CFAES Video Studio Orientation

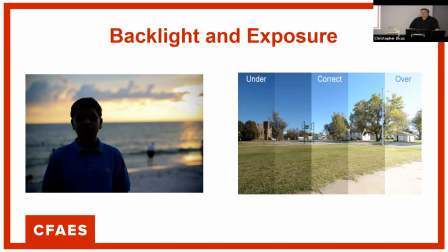So what you're seeing through your eye and what you're going to see through your camera are totally different. So this is a very poor camera because it's only got five stops between the darkest point and the lightest point. So, but you can see what happens when you start to overexpose things, you start to underexpose things.
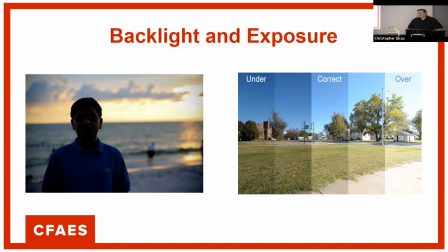These are some things that to a certain degree we can actually fix after we've shot them and bring them back into Photoshop or Lightroom and make some adjustments on them. The other thing too if your camera has, if you're shooting stills and you have a raw feature, it's going to recapture more data than just in regular mode.
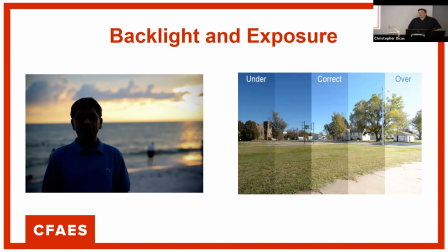So if you ever get into a situation you can shoot raw, you have way more control over your image when you get it back. But if you're just shooting on your cell phone, it's not going to be the same way. So just keep in mind how your exposure works. And again
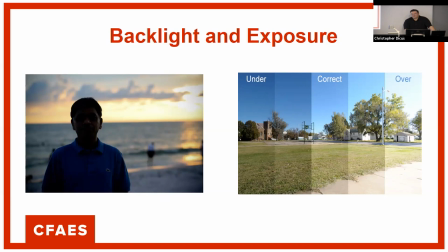The way the auto exposure works is it averages out all the points in the screen and it tries to make everything a neutral color. So if you get in the situation like the one on the left, you're going to want to turn auto exposure off and try to adjust it.
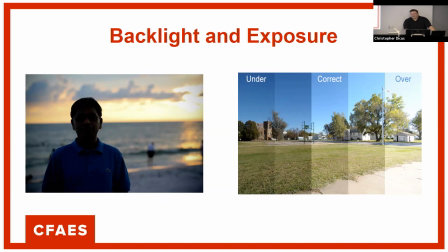It may look like the last two on the right on the second photo, but at least you're going to be seeing your person better.
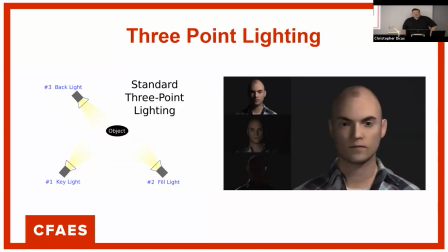The three-point lighting, this is what we have in the studio. Basically the concept here is you have the key light which is your primary light source and then you have a fill light which fills in those shadows and then you have a backlight which separates your subject from the background.
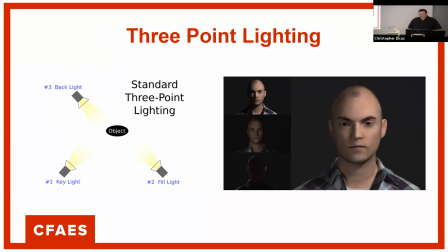You can see in the main picture there the animated guy. That's what it looks like all together and you can take a look at each of those three things. So key light with no fill is going to be look very harsh, fill in some of those shadows and then the back white.
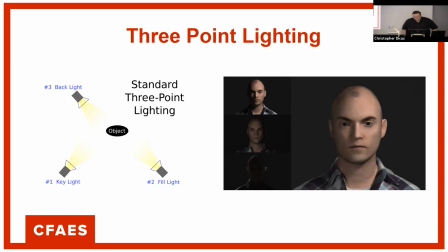This is also called a rim light. It will kind of just give a little halo around the person.
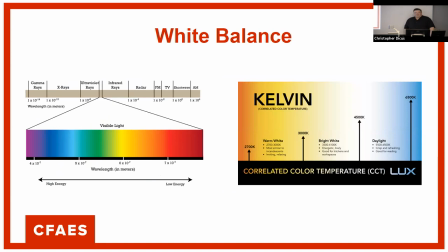And we're talking about white balance a little bit. So white balance it'll try to take all the samples of all the colors in the scene and it'll make it white.
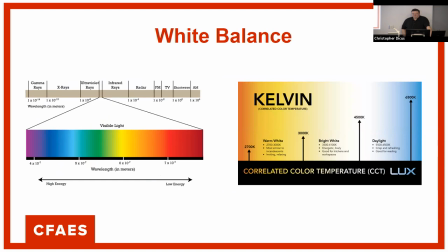So daylight is going to be blue, indoor light, tungsten light, LED light now is going to be orange. So again without a white balance this is taking care of this for you but if you want to get into manual mode and play around with this a little bit.
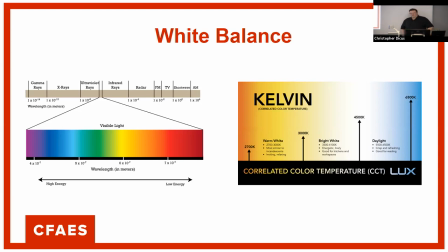Any light that you have the lights in here slightly on the orange side towards the middle or fluorescence in here. If you train long enough on it you can actually kind of see this. It's kind of something you just have to pick up by perception over just the time of doing it.
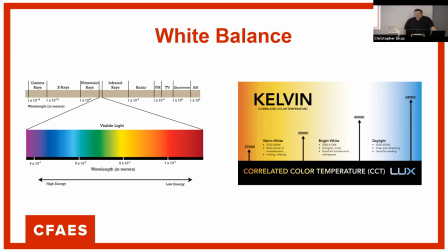They used to have, well this still is, at sunset the hour right before sunset is called golden hour so back in the early days of film people used to shoot the warm fuzzy happy shots they would always try to shoot them into that hour so
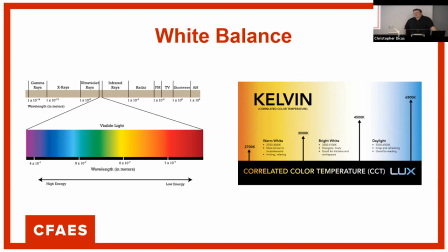it was like now we can kind of do that digitally but before so as the sunset things get more orange a fan of the Star Wars trilogy Empire Strikes Back any Imperial scene they would shoot during the day when they had blue light and the
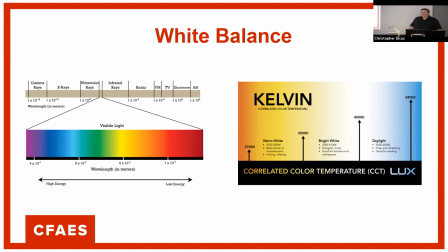Rebels team they would shoot towards the evening when they have warmer late and they kind of did that as a subtlety to either the bad guys they're harsh these are the good guys they're warm so all that stuff kind of plays into what you're trying to do I realized for the most of our most of our thought is more about content than it is about the creative
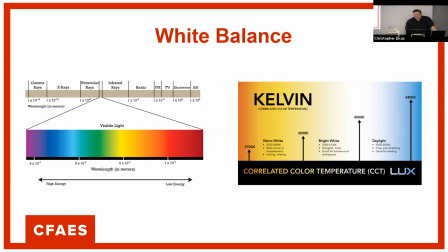side of it but keeping these things in mind where you're doing it will produce a better product.
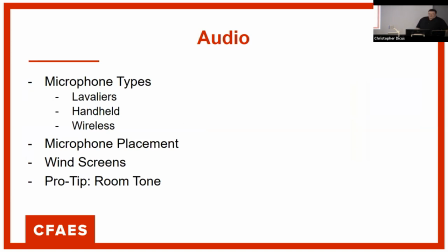Then we have audio.